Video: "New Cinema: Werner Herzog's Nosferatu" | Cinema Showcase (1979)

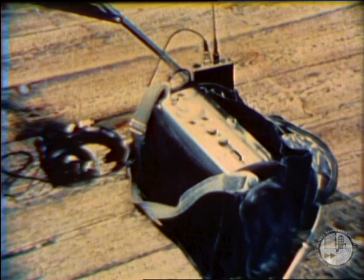European filmmakers are largely unencumbered by the vast unionization found in America,
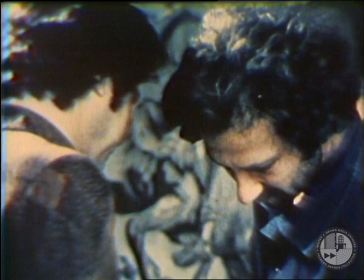enabling them to not only work with a more flexible crew, but to, in fact, do much of it themselves.
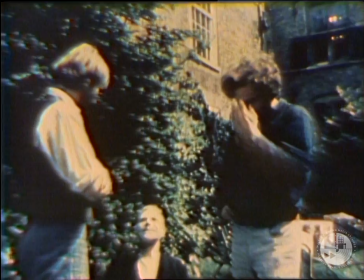Yes. Yes, well, but only for synchronization it's enough, yeah.
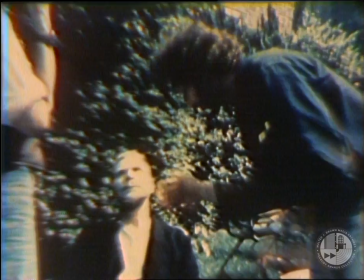Because our idea is to change,
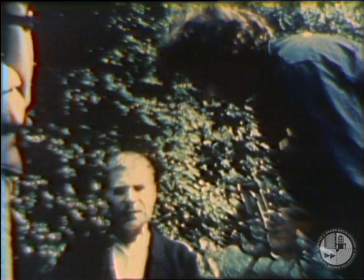to switch the side of your body with a camera, and then it would be on the wrong one.
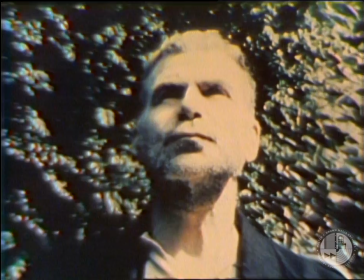Is it difficult, or will it spread the red color again, like?
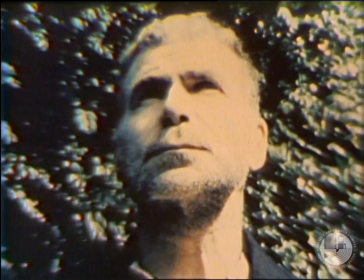No. For 10 minutes. Ah, yes. Okay, yes. Then I would say, could you wipe it away on that side and put it on the other side?
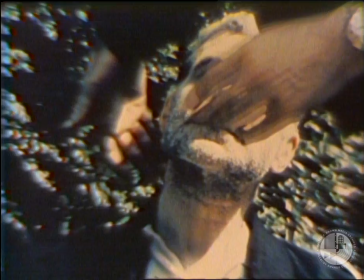On va le faire là-haut. Wir sollen es genauso machen, die sind nämlich sehr gut. They are very good, they are very, very good.
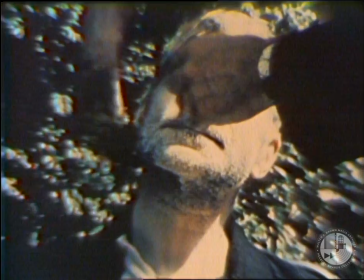The same. Because that looks like as if it was 2 days old, or 3 days old, that is perfect like this.
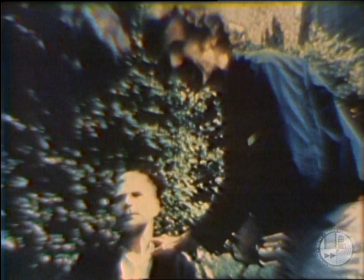Just, or maybe you leave it here and give him a second one over there.
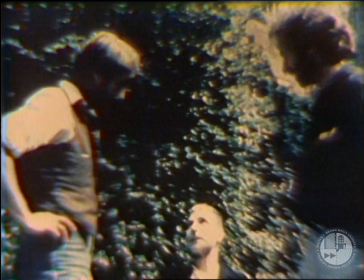Yeah. Yes. He could have 2 bite marks, that's all right. Ah oui? Okay.
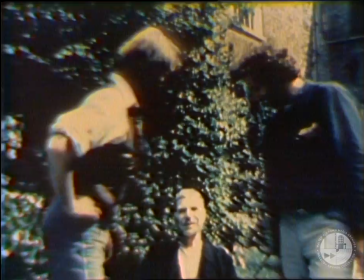Yeah. Oui, oui. D'un côté de l'autre. Probably we will not see this one, but this one here.
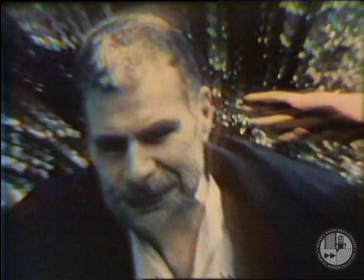Okay. Okay, Josche, das ist in Ordnung. So please, no, stay here.
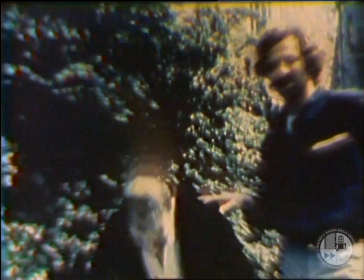They can do it outside in the sun. Ah, yes. Yes.
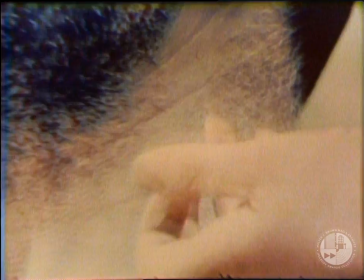Okay.
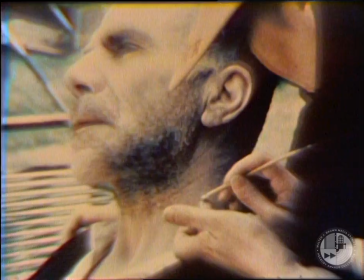Mais Dodescaden pour moi
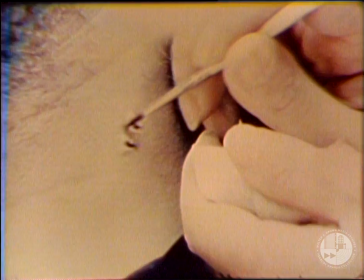est un film extraordinaire. Film makeup is never easy for actors.
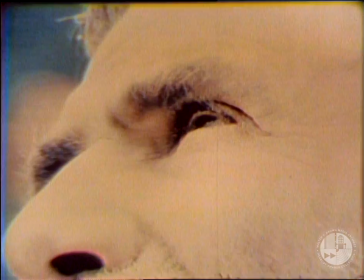In some cases, it's arduous, but obviously it's essential to achieve the realism Herzog seeks.
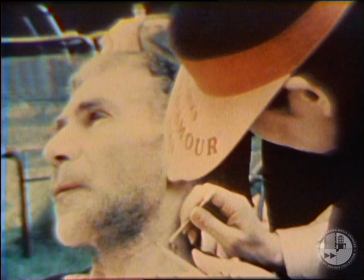Autrefois, il y avait une fenêtre.
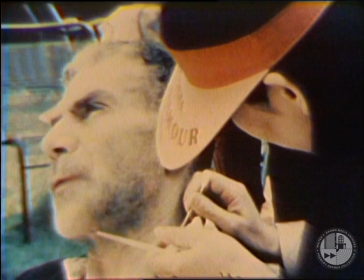J'ai habité là, moi, au 17e siècle. Qu'est-ce que vous faisiez? Là, je m'occupais d'une
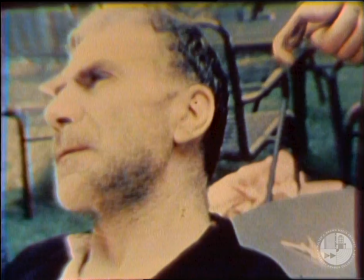une vieille dame. Je lui apprenais à lire.
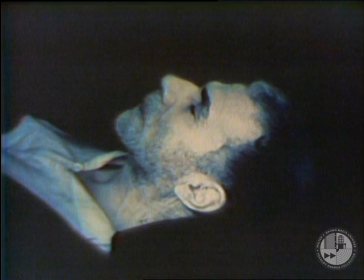Je faisais des lectures en français aussi.
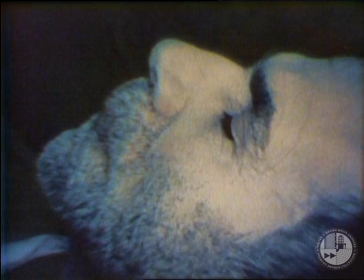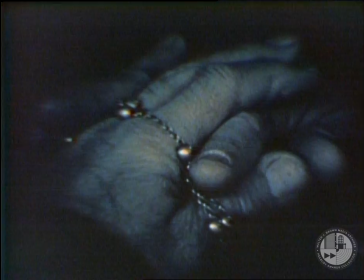Darf ich das, tun Sie sich mal hochbeugen wieder.
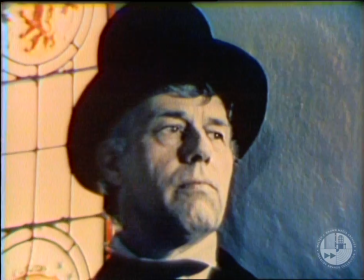Dass Sie nicht ganz krumm werden. Like Fellini, Werner Herzog pays particular attention to faces.
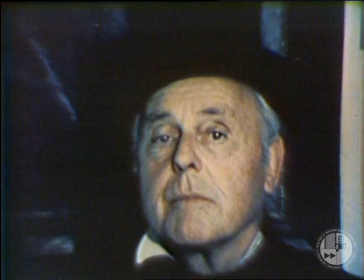He selects each and every extra carefully, because they all contribute to the overall fabric.
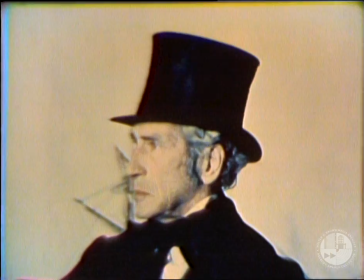Okay.
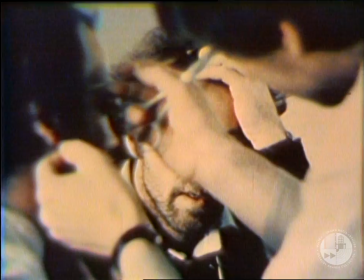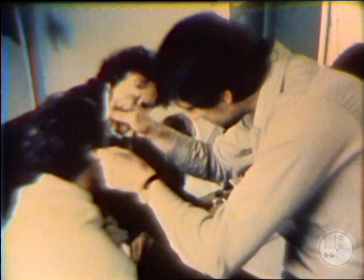Gut, ja, und ich meine, dass hier diesen Dialog, das Mehrdialog hat ja sowieso der Renfield in dem Fall, weil von dem geht der Impuls aus.
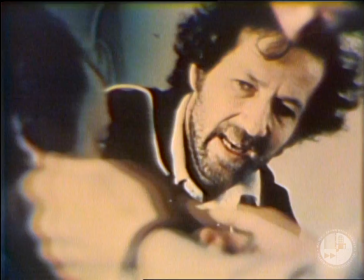Herzog discusses an upcoming scene with the actor portraying Jonathan Harker, Bruno Ganz.
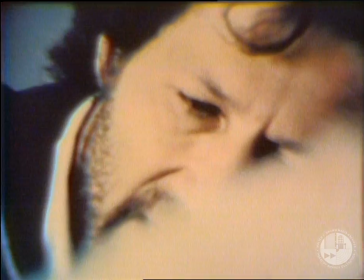Ich würde gerne so machen, dass wir relativ bald zum Mittag schon essen, dass sie relativ bald fertig sind, dass wir dann möglichst am Set Zeit haben.
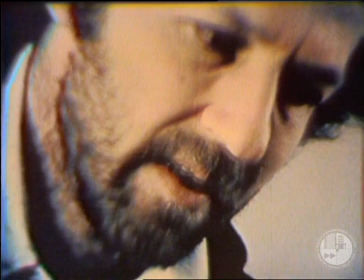Bisschen früher als geplant, wenn das geht. Gut, ja.
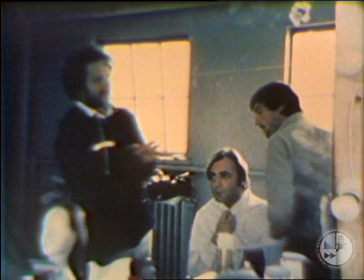The first shot is a difficult one because we have to cover the entire room and it's not that much dialogue.
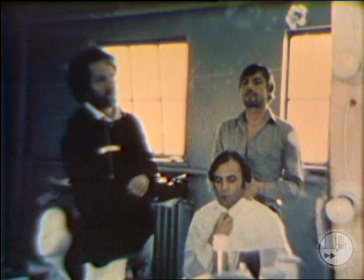And once we have to change all the lights, then it's not such a problem anymore.
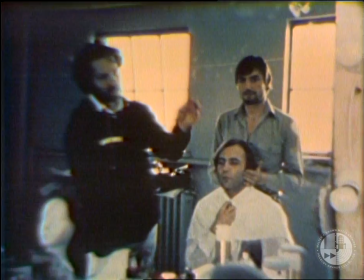We have time in between. I see, okay. And then we switch the locations.
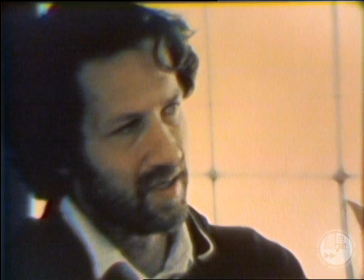They go downstairs to the maps and look it over, and then there's more dialogue.
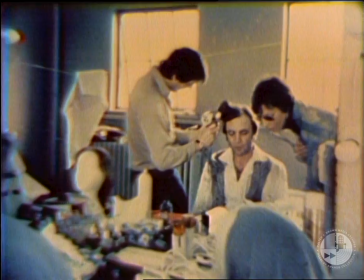So we have a couple of breaks in between.
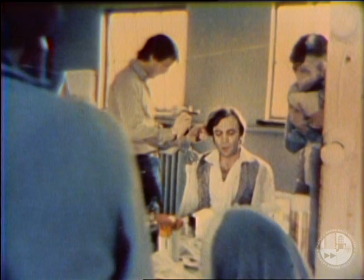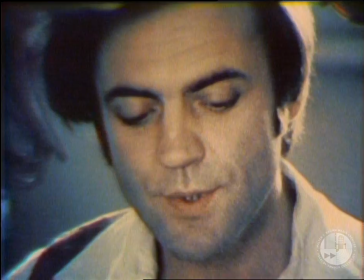Get away from these canals. Canals.